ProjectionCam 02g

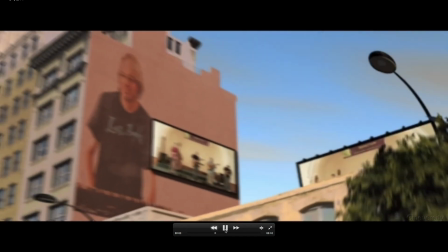12:26 So I want to go back to the QuickTime and let's run this one time back and forth so you can see here how it works.
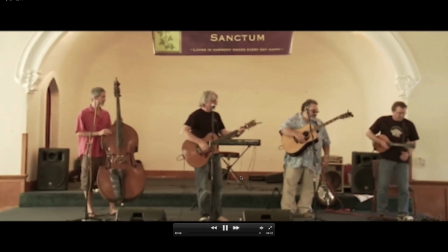12:36 And it's a little bit stuttery. Sorry for that.
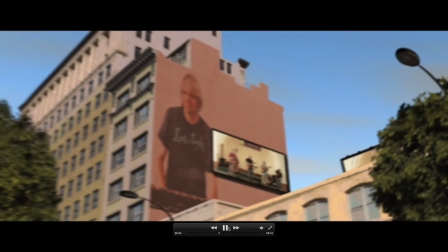12:39 It should work nicely, but with screen capture on and full frame here, that's a little bit too much.
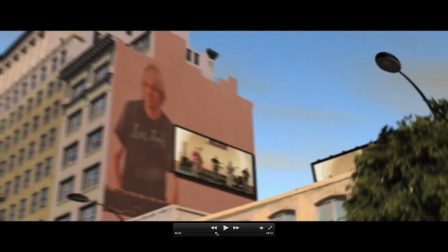12:47 So I like to do this manually. But you see here, it works pretty nice.
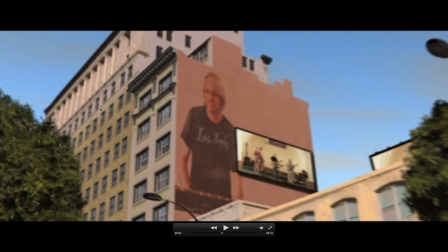12:53 It gives no difference here in terms of detail or whatever.
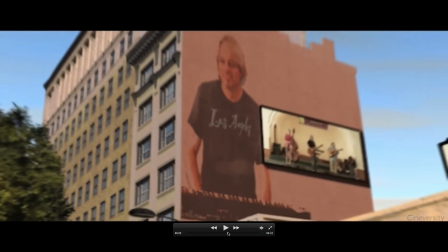12:58 It goes seamless. And I like the little seam here.
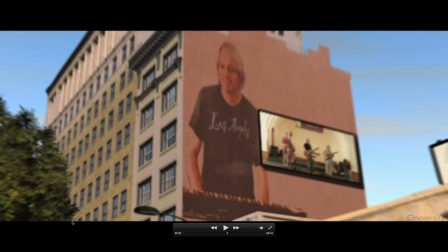13:03 And did you notice here really that I have used the brush with the leaf on it and random and dynamics?
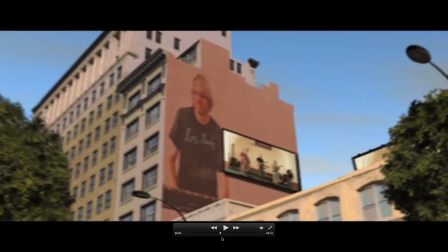13:12 I don't get this. And it's very fast to do that.
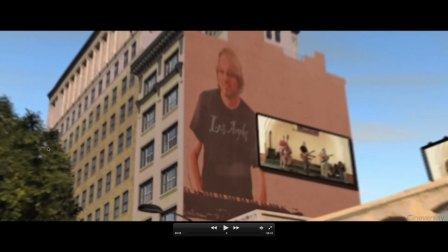13:16 And you see here that hole on the left side.
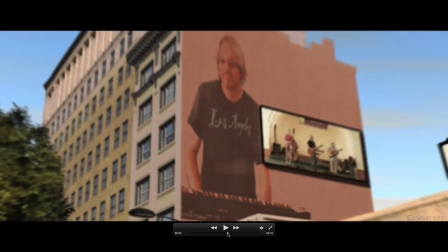13:19 Those little things are very important because they give me a little bit light, and in the moment I see there's a change, I believe it.
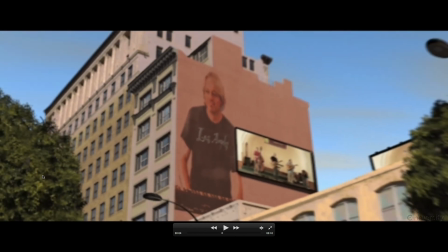13:27 And when I have bought it, my attention goes immediately to something else.
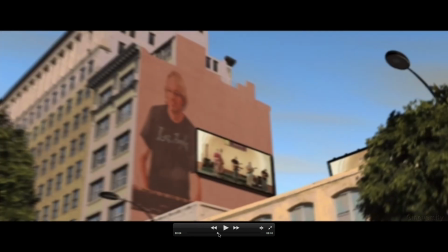13:32 And then my attention is maybe on the lights here or on the billboards and on that spot here.
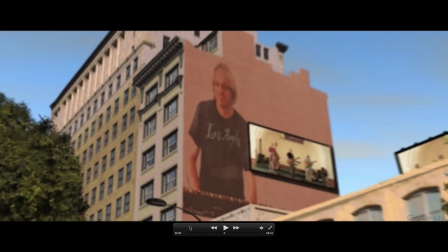13:39 And you can see here my facade, everything is just integrated.
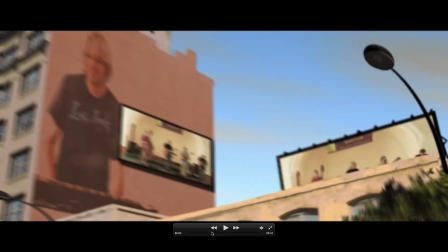13:46 And that's just a test camera. By the way, in the background I have just an image.
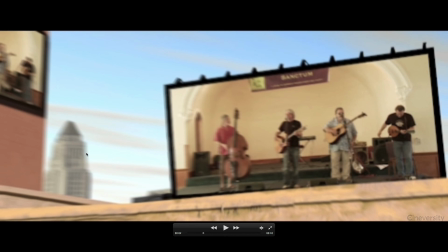13:51 I think you have seen this and that needs not more attention.
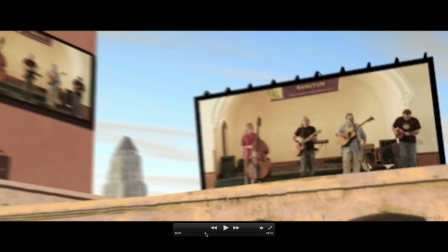13:55 I wanted to have the city building here from LA in the background, of course.
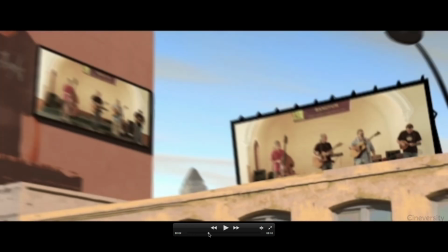14:01 That perspective wouldn't be possible normally with a standard camera, of course.
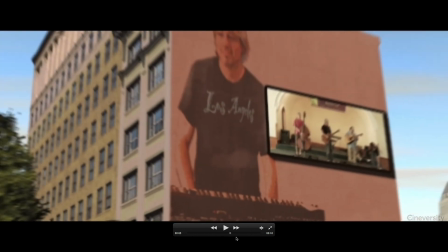14:06 And last but not least, have an eye on a reflection in the window, just to give you that hint as well.
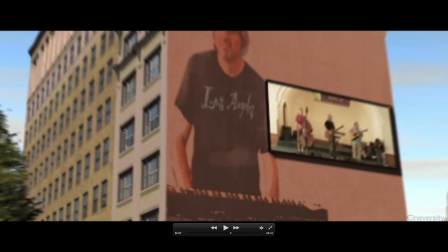14:11 And when you have the trees here, and the trees would be reflected in the windows,
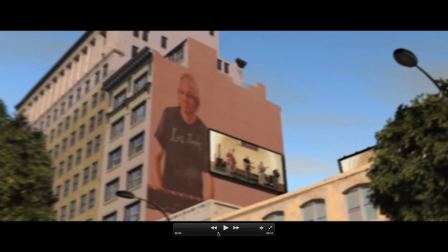14:18 you have to have an eye on it, that the round object where you project it on is sufficient for that view here.
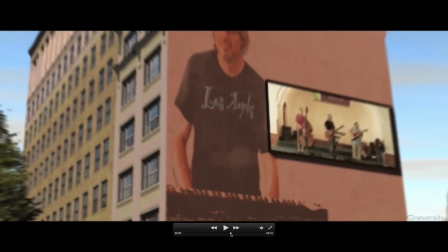14:25 I don't have that here, but reflection is in the window and it moves here nicely.
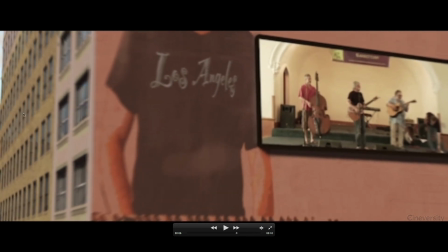14:31 Also just based on an image far away. That's all. I hope these little hints could give you some ideas and you will hopefully expand on these.
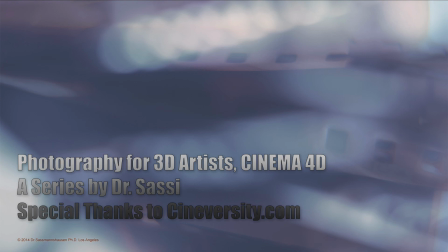14:43 And I hope I see you in the next episode. Thanks for listening.